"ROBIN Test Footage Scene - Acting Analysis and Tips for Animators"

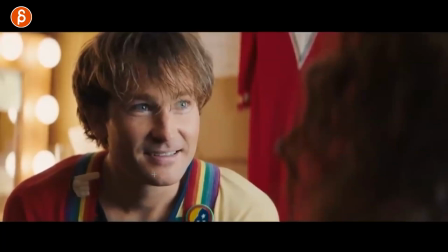496s
But I think in the middle of a shot or your second shot on your reel, you could do something where it's that kind of setup.
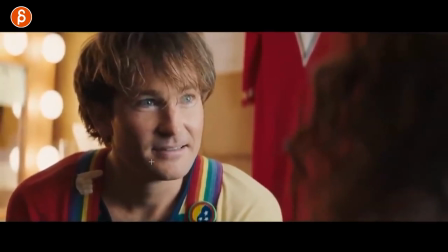502s What?
I love this. That light, tiny little head accent over there.
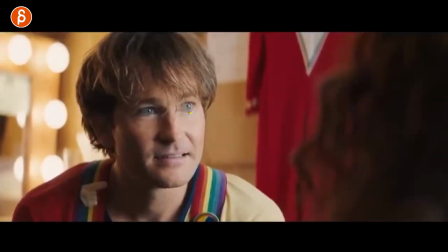507s What? For his what?
And even then, you can see how even his eyes are relaxing just a little bit from the smile.
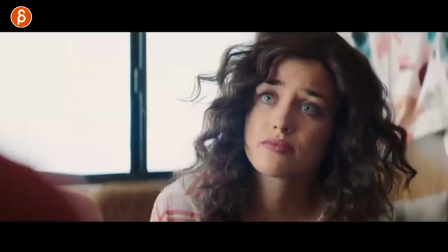517s What?
To just a bit less. It's super subtle. It's just so cool. And then she finally says John it.
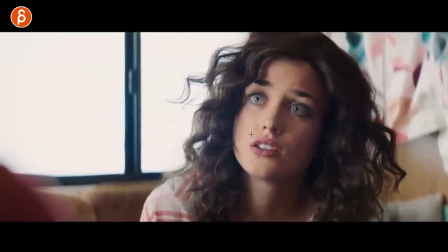523s Belushi.
And even this here, it's a subtle thing of, I'm reading way too much into this, but in terms of animation, I like the idea of there's going to be something with a lot of weight that I'm about to say.
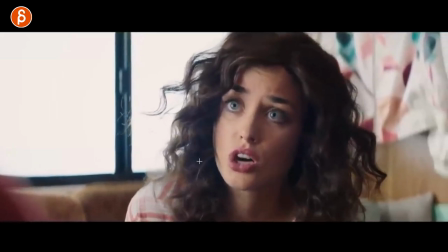535s
And she's dropping the head to go, John Belushi died last night.
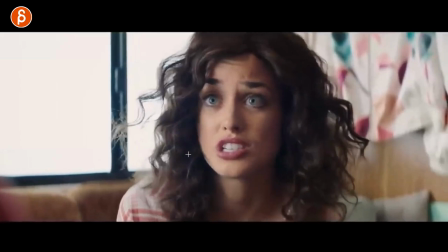541s
And it's kind of this, and let's go and let's say it. Again, I don't know if that's intention, but I like this idea,
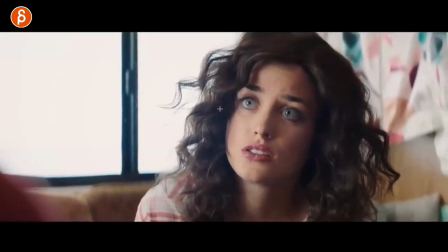549s
and I'm totally going to steal this idea of dropping first in anticipation of the heavy subject.
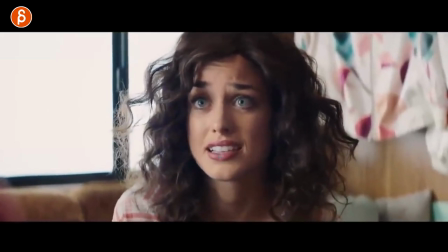555s John Belushi died last night.
And in doing that. And you can see this here too from a technical point of view, because I bring this up to students a lot.
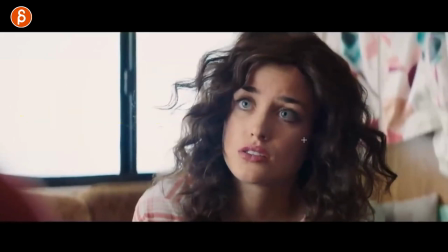561s
It's little head accents. So when you have your line, maybe not yellow in front of this, not the best idea, but if you have your line, John Belushi died last night, sometimes it's interesting to match the up and down in your rotations of your head, right? If your head goes up and down, match that exactly. And then you start deleting things, right?
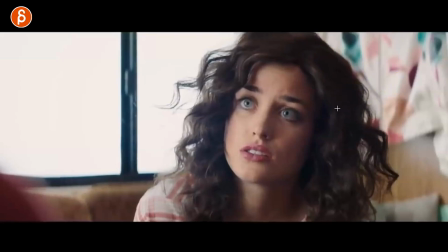580s
It's not, you don't want it to be like super mimicking that. But sometimes it's interesting to keep remnants of it.
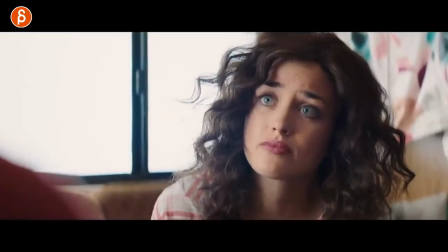586s
So I'm actually going to keep the sound in here. I'm going to bring up the sound.
John Belushi died last night.
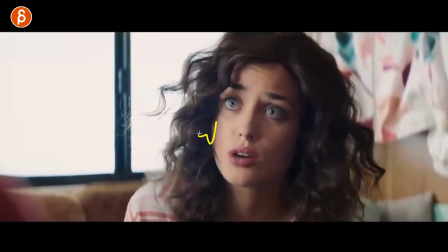593s
And you can see how she has those little accents that match, obviously she's saying it, that match the sound.
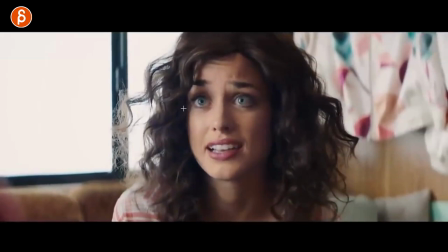601s
But something to think about when you do animation, it's just some of the pitfalls is that you do your head move.
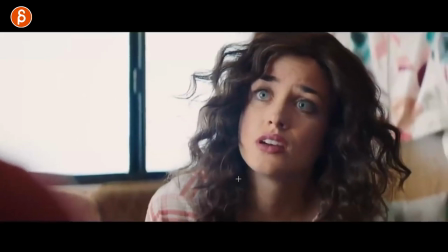606s
So let's say she goes from here and to here.
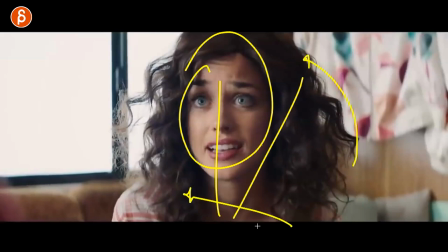612s
And that's all you have in the head. It's just a rotation plus the body mechanics of the chest moving over while she's saying something here. And then it feels like that is a move and the mouth is just a copy paste on it.
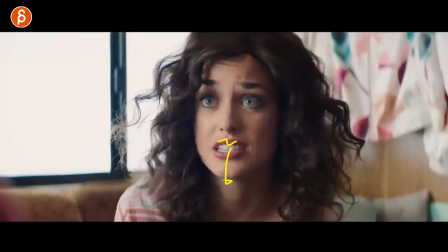624s
So that's why I'm always a big fan of just adding every now and then, if the jaw goes down, that's also going to bring the head down as well.
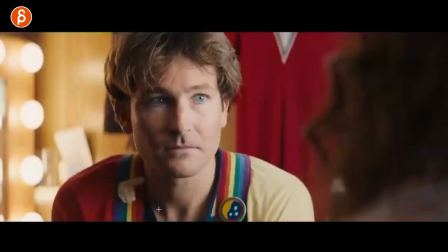631s
You can see little accents in the head as well there. And this is just interesting when you have, as a viewer, like, how is he going to react?
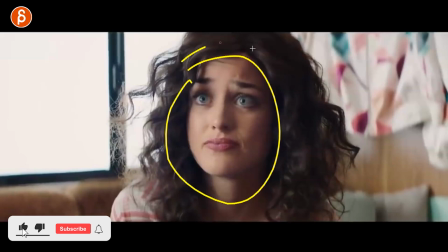637s
You know, she's going to say something bad. And then you hear this and then you wonder, how is he going to react?
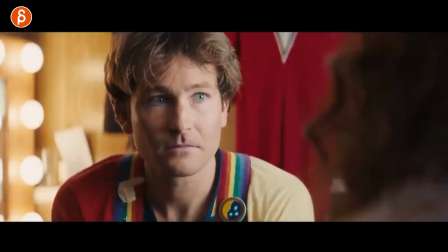645s
And it's very subtle again. I love that it's not an immediate explosion. It's just small changes. Animation-wise, it would be so tiny in terms of your head rotations, the hold, get a slight dip in the shoulders and a slight drop in the eyebrows.
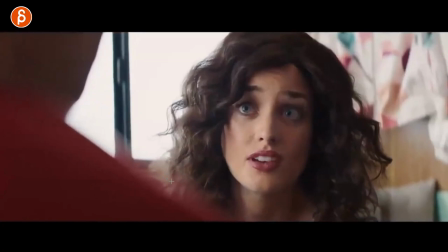660s
It's so tiny.
They found him in his bungalow this morning.
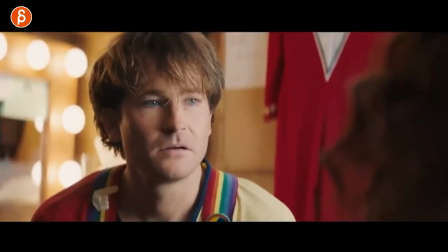663s
She continues here and explains more stuff to him, and I almost feel bad talking over this emotional moment there. But go watch it. There's a lot of stuff where he's not, again, he doesn't have a big
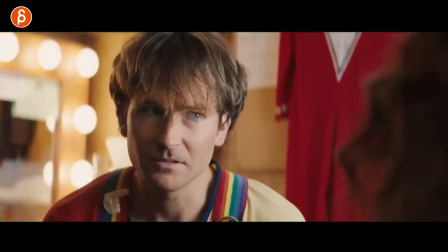675s
outburst. He doesn't quite believe it. The eye contact goes away, but then he peeks back up just to check, are you kidding or not?
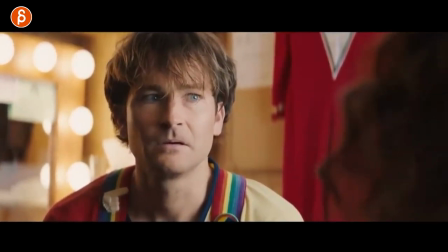683s
He also does a lot of raising of the head. Again, this is me reading into this, but I like this animation-wise as anticipation of, you can see this.
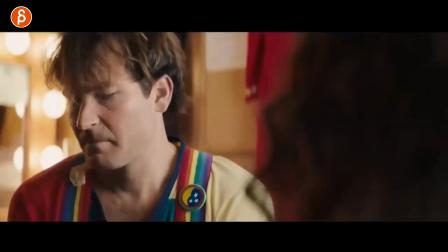690s
He just raises the head, raises until he goes down. Something interesting to think about in terms of, like, feeling wise, happy, sad, would you know, if you stylize this, puppy ears will go up, the head goes up, would shoulder go up?
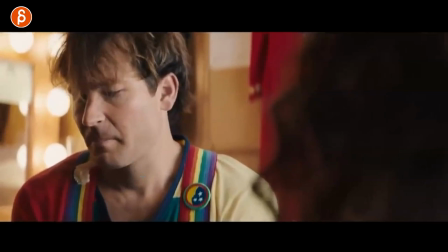706s
Something to think about, how you raise parts of the body or the head or whatever it is.
No.
When he does this, this again reminded me so much of Robin Williams.
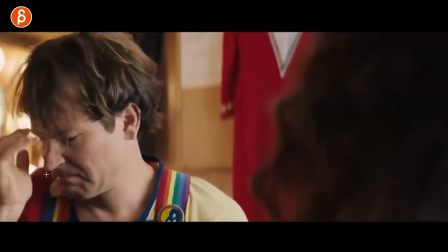714s
This must be something, I don't know, something, the way he does it here, that all that to me just screams Robin Williams.
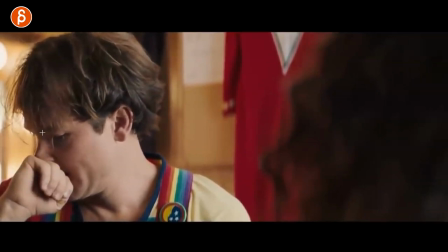720s
But I love the little changes. It's always a different type of thing because it's starting to bubble up and it's just really upset about it.
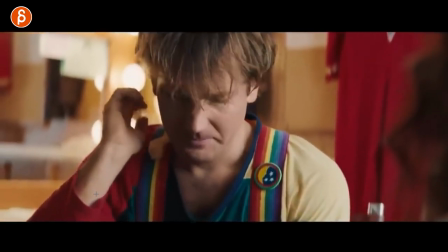728s Not John.
All that stuff. Again, I don't want his house feel bad.
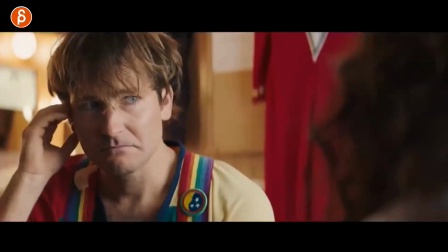733s
I'm going to scrub forward. Just watch this. It's a really, really well done moment. And again, it's like he's peeking at her. He doesn't address her completely. I would use this as in, I don't want to face the truth.